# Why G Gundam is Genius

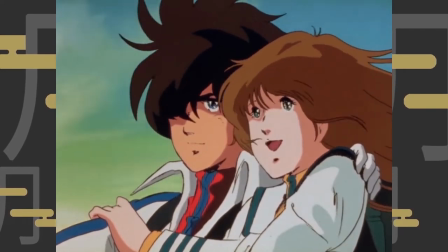(0:03)
In the pursuit for more mecha goodness, I decided to plunge into Gundam for real.
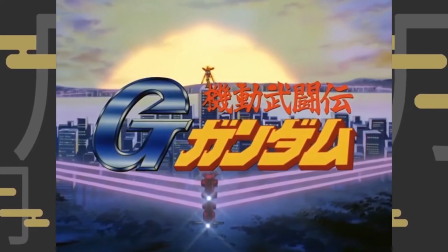(0:09)
Kido Butouden G-Gundam, or widely known G-Gundam, which I have thoroughly enjoyed, ended up as my entrance to the franchise.
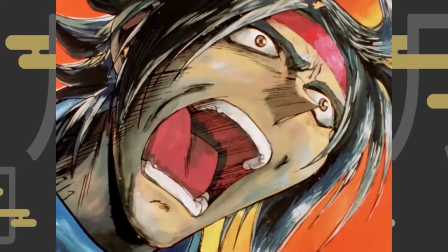(0:18)
While I presume the show was known for its hard-blooded, emotion-overpouring characters, and being THE Gundam that splits the franchise's universe,
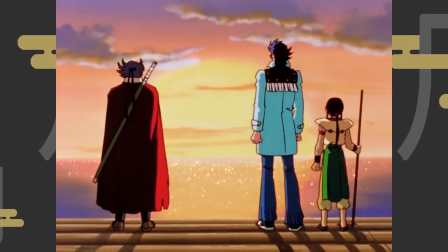(0:27)
I find myself rather appreciative and even admire towards the directing exercised throughout the hefty 49 episodes.
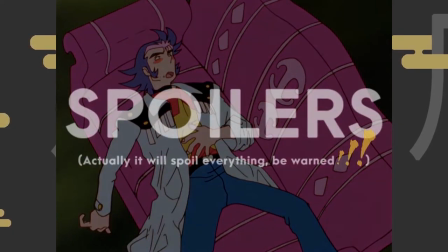(0:36)
In order for me to discuss them, footages of spoiling the story's biggest turning point must be used, so spoilers warning to those who are careful.
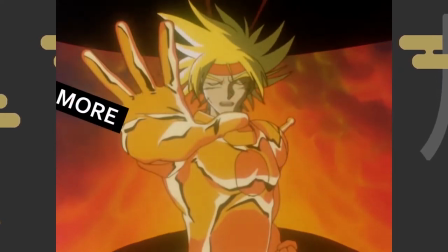(0:45)
And with that, these are 3 tricks more or less that have left an impression on me.
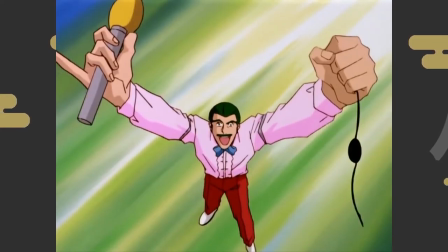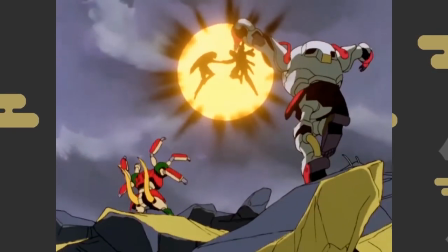(0:58)
The first one is not something exclusively used in G Gundam, but a fairly common transition practice.
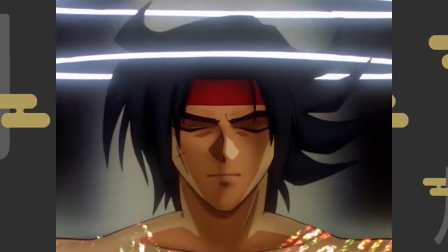(1:06)
However, I find its effective usage to be one huge contributor towards the hot-blooded nature of G Gundam.
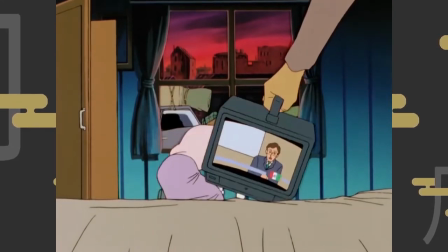(1:14)
To start off simple, an object in the current shard will be used to swipe over the screen, serving as a transition.
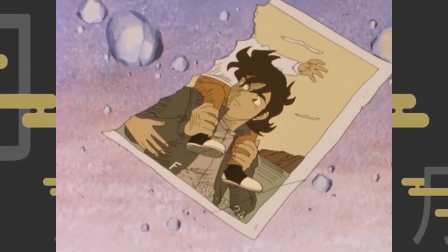(1:21)
Adding onto that would be something like a scene focusing on the character on screen or an interactable item,
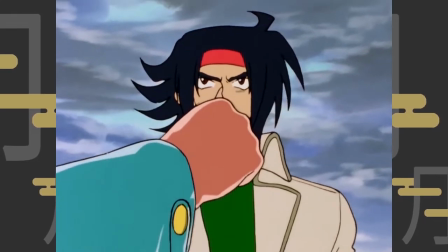(1:28)
and then using either subjects as focal point to cut into a different location while pertaining the matter in this curse,
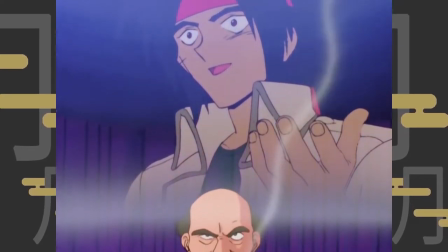(1:35)
sometimes even bouncing off dialogues between different parties who are involved in the exact same exposition.
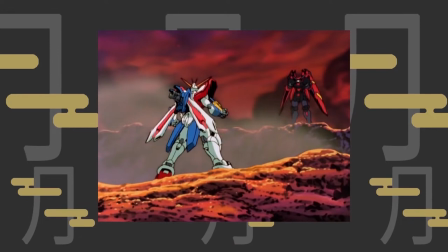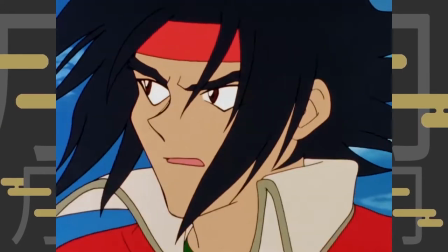(1:50)
Even more masterfully done is when the exchange ends with both sides coincide
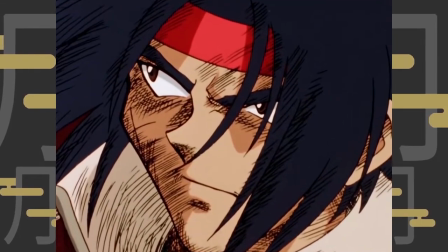(1:56)
simultaneously right at the doorstep of the event built upon by the exposition.
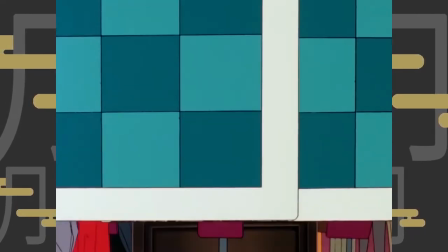(2:01)
Any of the above variances make for interesting and fun cinematography, and they are generously performed throughout GE Gundam.
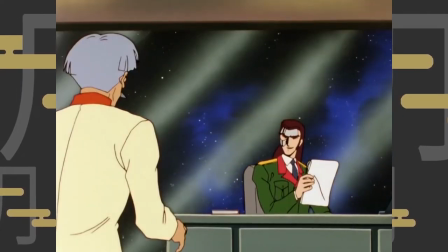(2:10)
Not only they keep the exposition-heavy scenes a distinct pacing,
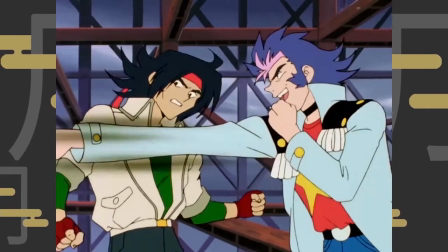(2:14)
but they are also great for keeping the narrative going without breaking the momentum and emotions generated by the dialogues,
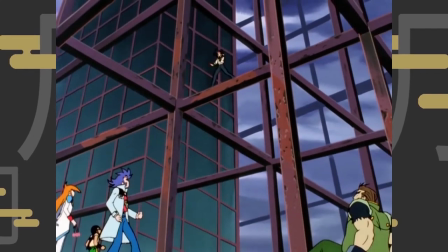(2:22)
carrying the energy built up from previous cuts all together to the main event.
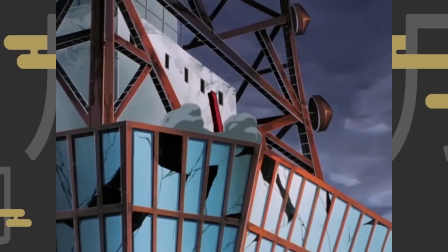(2:27)
What the trick provides is not just a clever continuation of transitions,
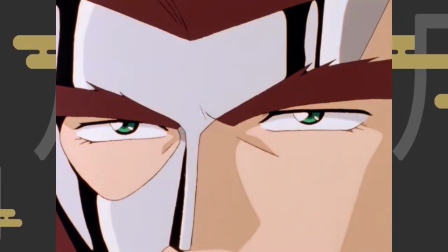(2:32)
but it also lessens the need for re-acceleration when the anticipated event they are setting up for the audience finally arrive.
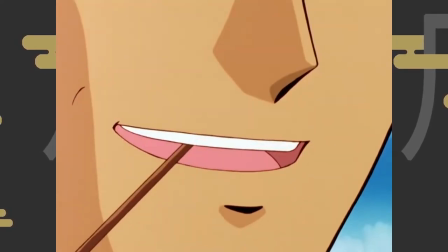(2:40)
What we get are lengthy expositions as the precursor of the event,
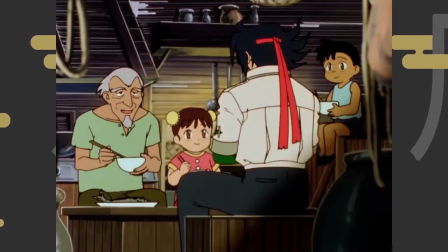(2:45)
done so where everyone talks over the same topic in a different space, but they are actually interconnected by time.
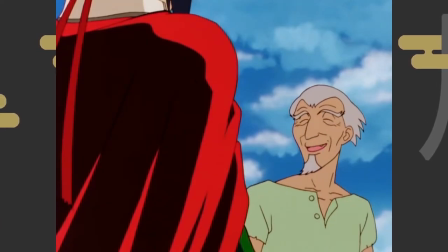(2:53)
As the dialogues advance, so do time, their locations and actions.
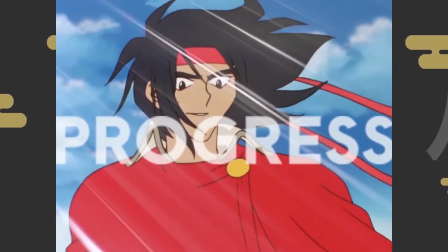(2:58)
Everything is in motion. And by the time the talking ends, bam!
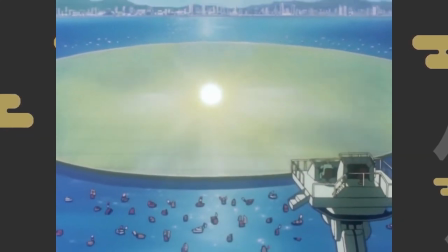(3:03)
The main course is served on the table, without any extra hiccups and delays.
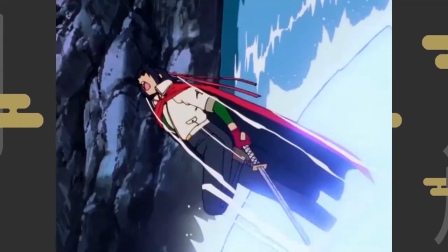(3:08)
With further techniques added into the formula, like how to insert or retrieve characters to and fro the frame, the seamlessness can be further enhanced.
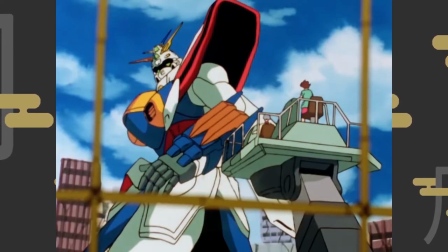(3:17)
If you're going to watch the show for the first time, keep an eye out for this neat little trick.
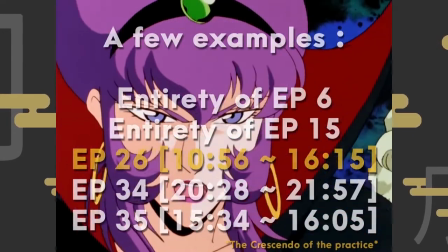(3:22)
And for those who have watched it, this trick is best exemplified on these episodes and timeframes I've put up on screen.
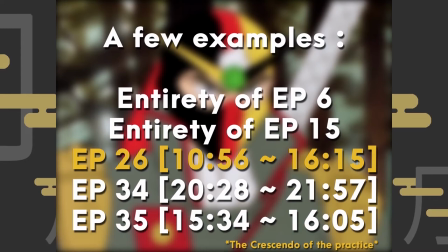(3:30)
And yes, the momentum they were able to maintain could spend so long in some cases that I
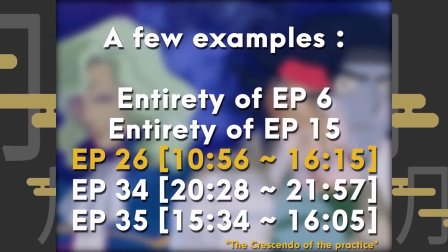(3:36)
cannot show you the entirety of them without getting myself into copyright troubles.
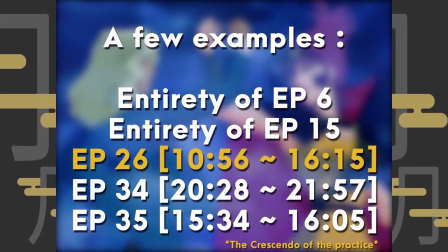(3:41)
My highly edited footages will not do them justice, so go check them out and have a throwback if you will.
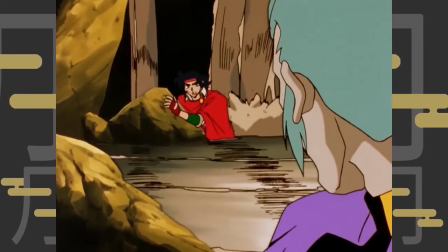(3:53)
There's this one scene where Dormon and Master Asia were trapped underground in a forsaken city, trying to escape.
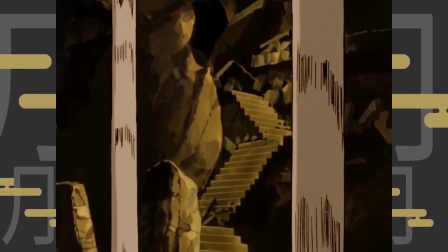(4:00)
What's worse is the water current that is sinking the city, limiting their time and path.
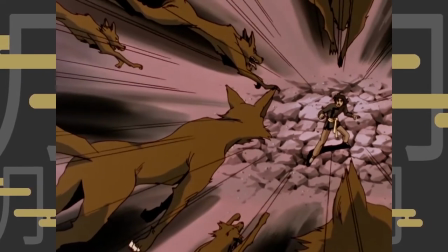(4:06)
While finding an exit, they reminisce about their training in the past and a special technique Master Asia has yet to pass on to Dormon.
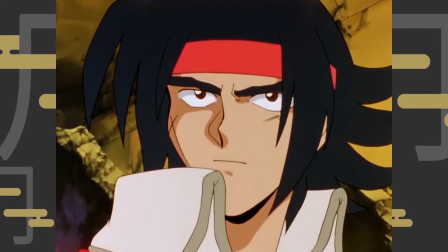(4:15)
Alas, the sentimental moment has to be cut short as they reach a dead end
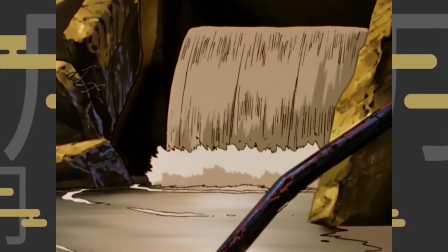(4:20)
filled with rubble and the water has finally caught up to their location from behind.
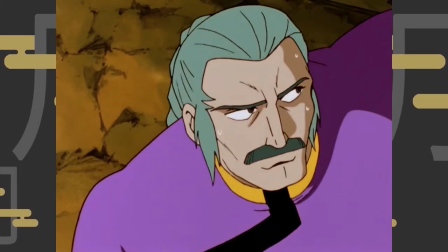(4:25)
In the midst of urgency, both fighters decided to combine their strength to break through the rubble.
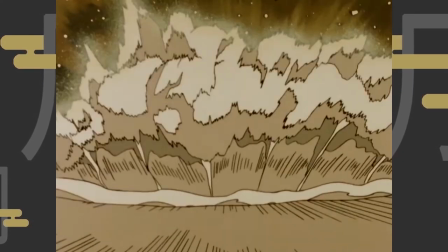(4:31)
We have this sequence where the approaching wave gets a close-up, cut into the fighters getting into their stances,
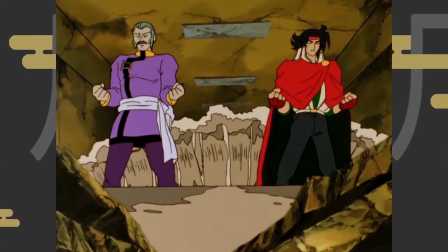(4:38)
and behind them the wave coming fierce, and then a split screen on their expressions,
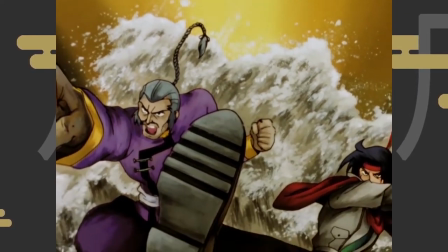(4:44)
followed by another simple cut into a zoom out of this still image seen here.
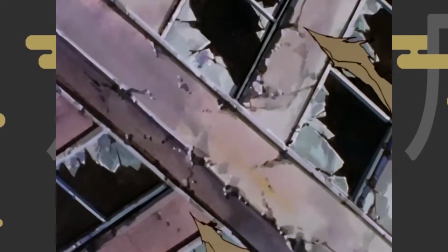(4:49)
They unleash their strengths with a passionate roar, breaching out the pinch moment in a bombastic fashion.
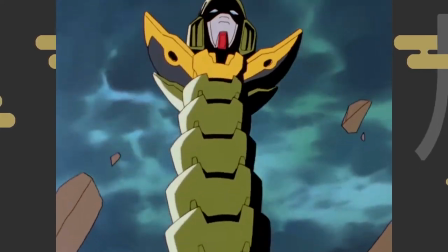(4:56)
Right after the hype, some devil gundam heads appear, and the fighters summon their gundam to fend them off.
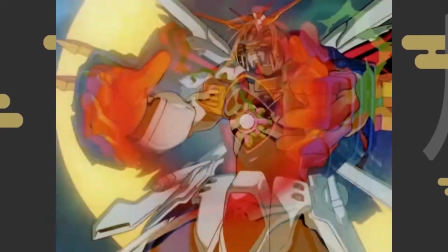(5:03)
Dormon then performs the special technique to eliminate the enemies.
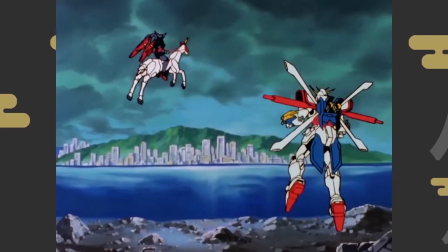(5:07)
The final lesson by Master Asia for his pupil has finally come to an end.
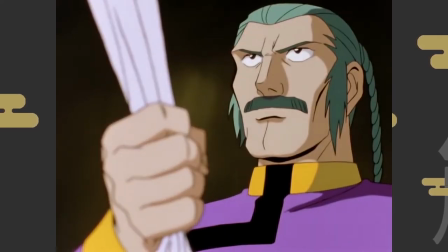(5:13)
The entire sequence is yet another example where the first trick we discussed has been showcased wonderfully.
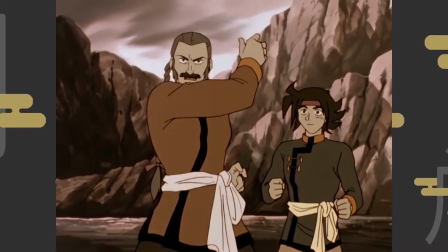(5:20)
A buildup that is reminiscing of the past, leading into confrontation,
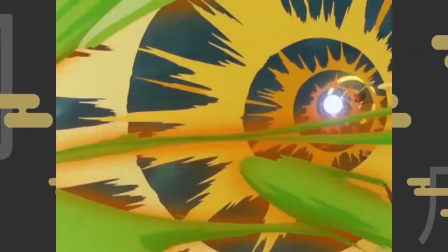(5:24)
and then climaxed with a new ability acquired, all in one smooth delivery.
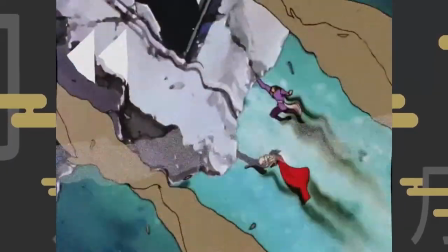(5:29)
But the genius within this sequence I want to talk about here is this.
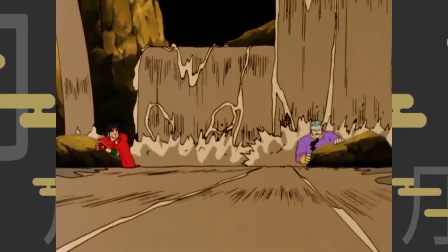(5:34)
What makes this entire scene absolutely amazing is the turning of the meaning of a current
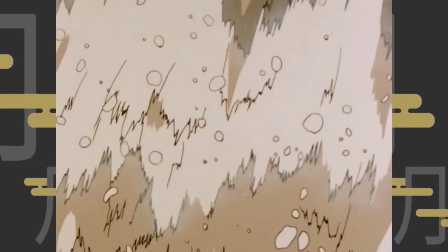(5:40)
object or an event upside down while keeping the relevancy of it within the scene.
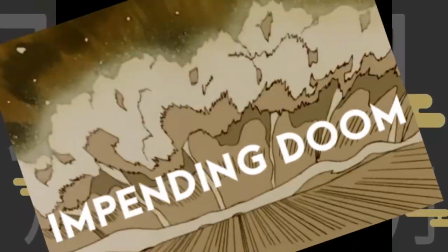(5:46)
With just a snap of a finger, an impending doom immediately gets flipped around and become the backdrop of a celebratory shot,
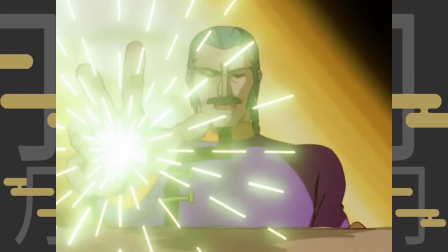(5:55)
turning the biggest threat looming behind our heads the entire way up until this
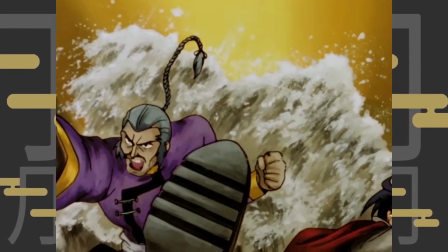(5:59)
point into a mere existing element to our hero's glorious moment.
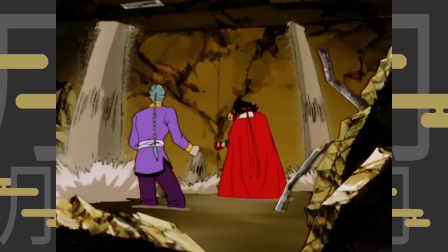(6:05)
Not only did the complete significant swing of the water from negative to positive is beautifully altered,
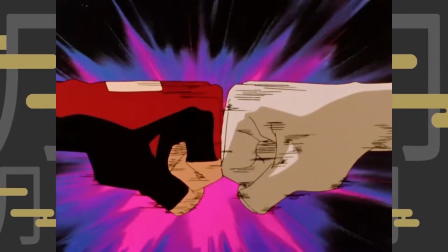(6:11)
it doubles down as an iconography appropriate for our martial artist here, reminiscing of waves crashing against cliffs.
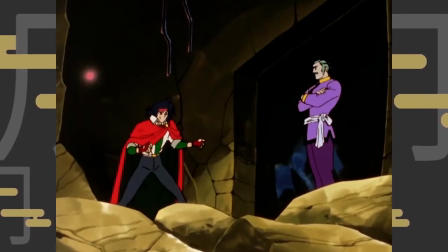(6:19)
This connection will not be possible if not for the choice of using water as the threat.
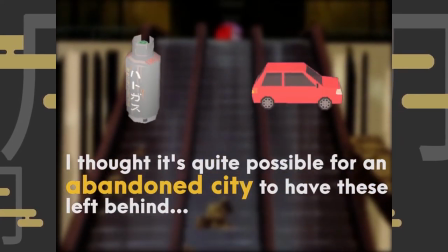(6:25)
Imagine if fire was used instead, caused by gas leaks or explosives.
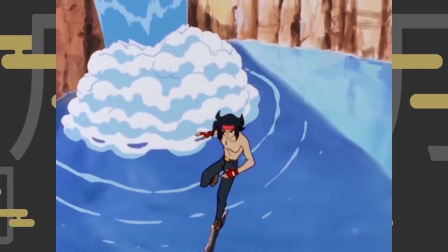(6:30)
It could turn into an explosion finish, but that wouldn't connect with the martial artist's motive as strongly.
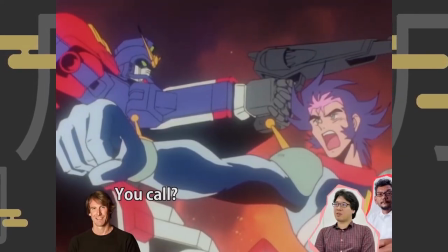(6:37)
Leave the explosions for Hollywood.
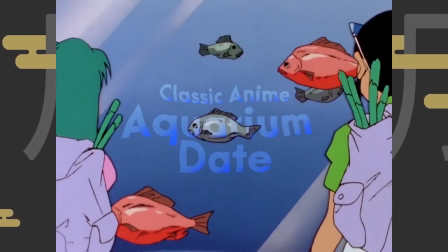(6:39)
The intention of using water here truly showcased the thoughtfulness of the screenwriters, trying to craft impactful moments.
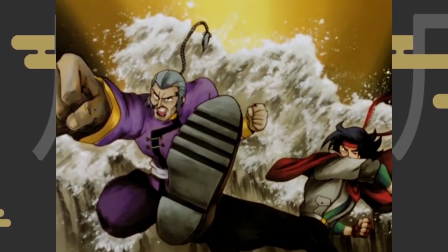(6:47)
Truly, a remarkable scene.
I said, empty your mind.
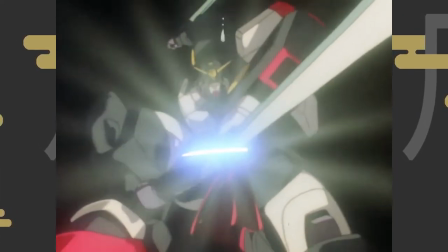(6:53) Be formless, shapeless, like water.
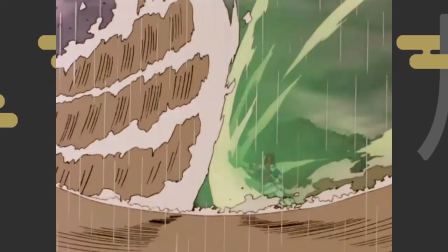(6:58) Now you put water into a cup, it becomes the cup. You put water into a bottle, it becomes the bottle.
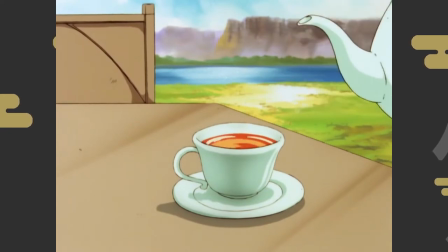(7:05) You put it in a teapot, it becomes the teapot. Now water can flow or it can crash.
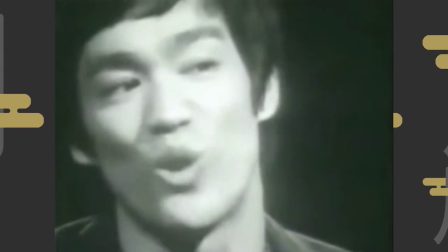(7:12) Be water, my friend.
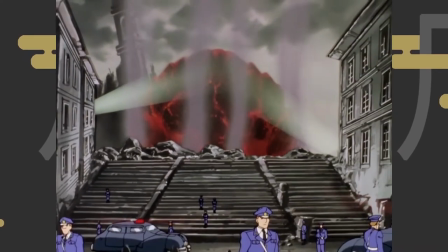(7:16)
This is a small one, yet the effectiveness pays off really well.
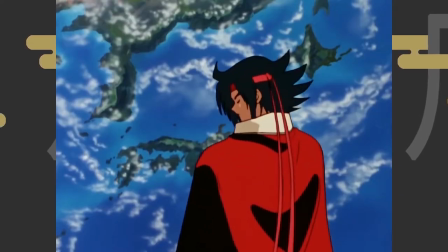(7:21)
In a year-long running show like G Gundam, it is common to have a more rigid episode structure for the ongoing narrative.
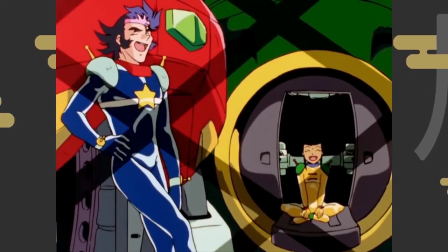(7:28)
For example, if the story of the show revolves around a main group of characters,
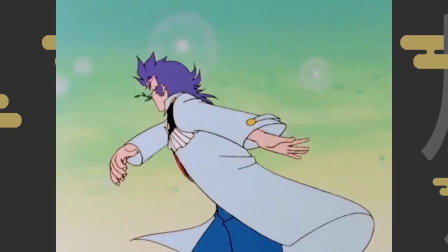(7:33)
you will see episodes dedicated to each of their introductions back to back to back,
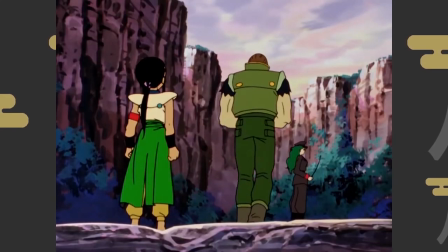(7:38)
and later on, another batch of episodes for wrapping up their character arcs.
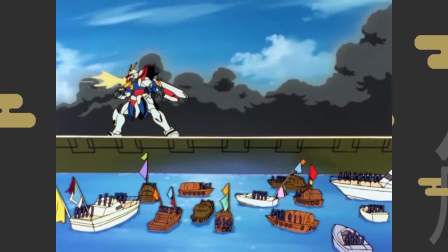(7:43)
If it is the tournament arc, each match will get a set amount of episodes for them to resolve,
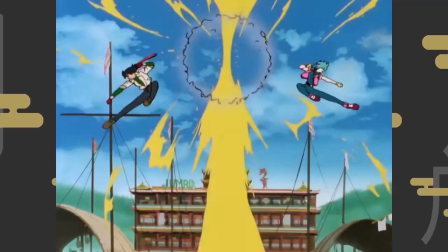(7:49)
and all together, they occupy most of the content of the entire series.
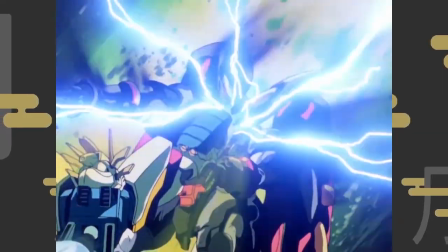(7:54)
G Gundam revels into its energetic spirit so much that the audience could easily be carried away by
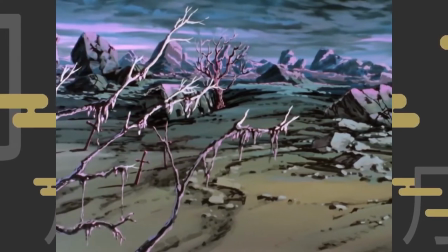(8:00)
its high-octane joyride to the point where they could unintentionally disregard the central theme of the show.
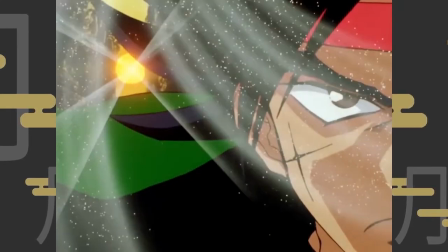(8:07)
This itself, of course, doesn't mean the show has done bad.